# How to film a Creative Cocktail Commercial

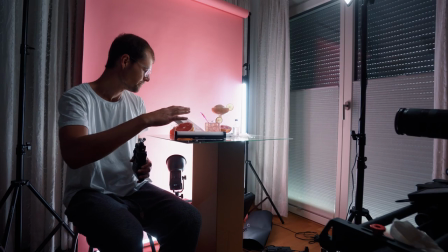so for the hero shot I actually prepared everything here on the
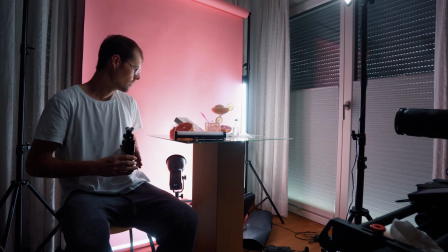mirror here with the pink background and just staging everything up like the
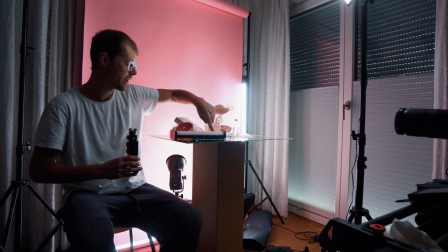box where it comes at a few packages a package where the power comes out then
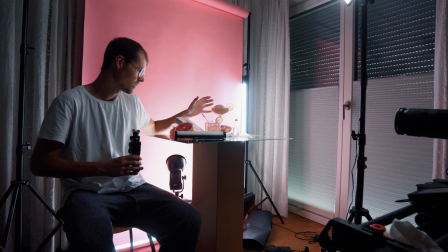grapefruit and the drinks obviously and I just made it wanted to look a
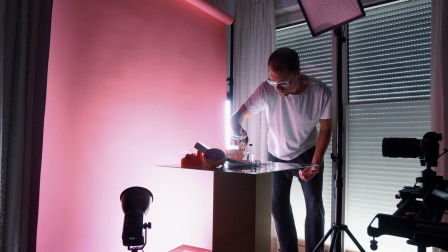lot colder so I put these splashes of water here and obviously spray your drinks this drink is already cold because it's real ice
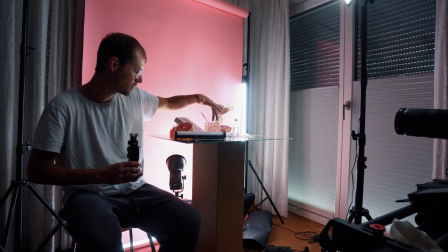this is fake ice so I had to spray it a lot and it actually is really hot in here so I had to constantly spray it that it still looks
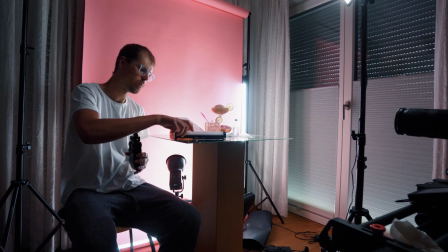colder and then I just light it from with this small nanonite pavotube just over top
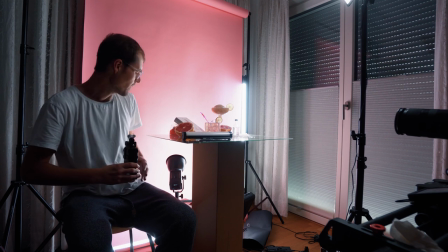and yeah basically the background is lit at the same way it always is
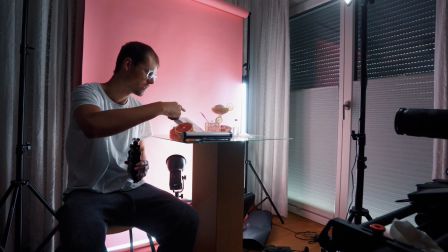and then i'm just gonna drop a ice cube into the drink here to make it a little bit more interesting and to add a
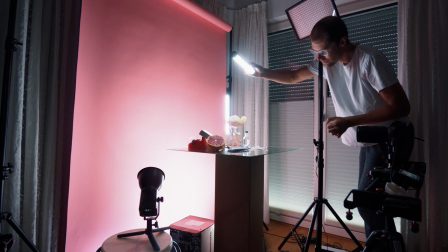little bit of more movement otherwise it just looks like a photo if everything is just static and does not nothing does move and yeah this is the hero
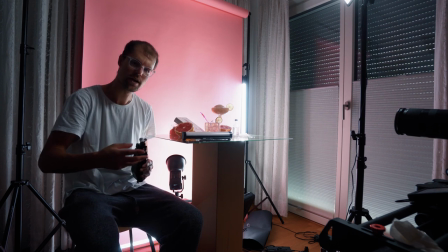shot you want present the drink in an environment where it's clearly visible and where the viewer pictures it and just a really pleasing way and i really accomplished that with like the setup here i also did some light sound design not too much just to emphasize the effects a little bit more like the squeezing and the dropping on of the ice cubes and i got all of that from artlist i just subscribed to their sound design pack and i think it's a pretty good option but sometimes i kind of find it hard to find the right effects there so i type in something and then all of a sudden there's like completely something different appears so you really have to think about like what you're going to type in and then
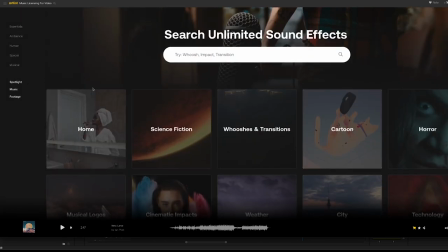you have to search for quite a while until you until you find the right effect and ultimately it's there but it just takes a while
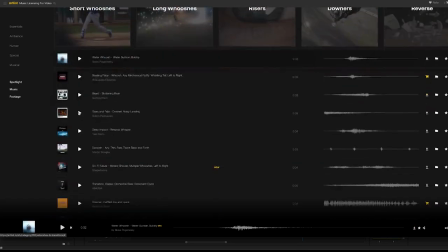to find it and i wish they would improve their search kind of so you find the effects easier so that's it thanks so much for sticking around until the end of the video i hope you learned something today as always a free easy way to support a channel is hit that like button and if you haven't subscribed you might consider doing so i'd really appreciate it if you have any questions shoot me a message on instagram at sepic cinema and i will see you in the next video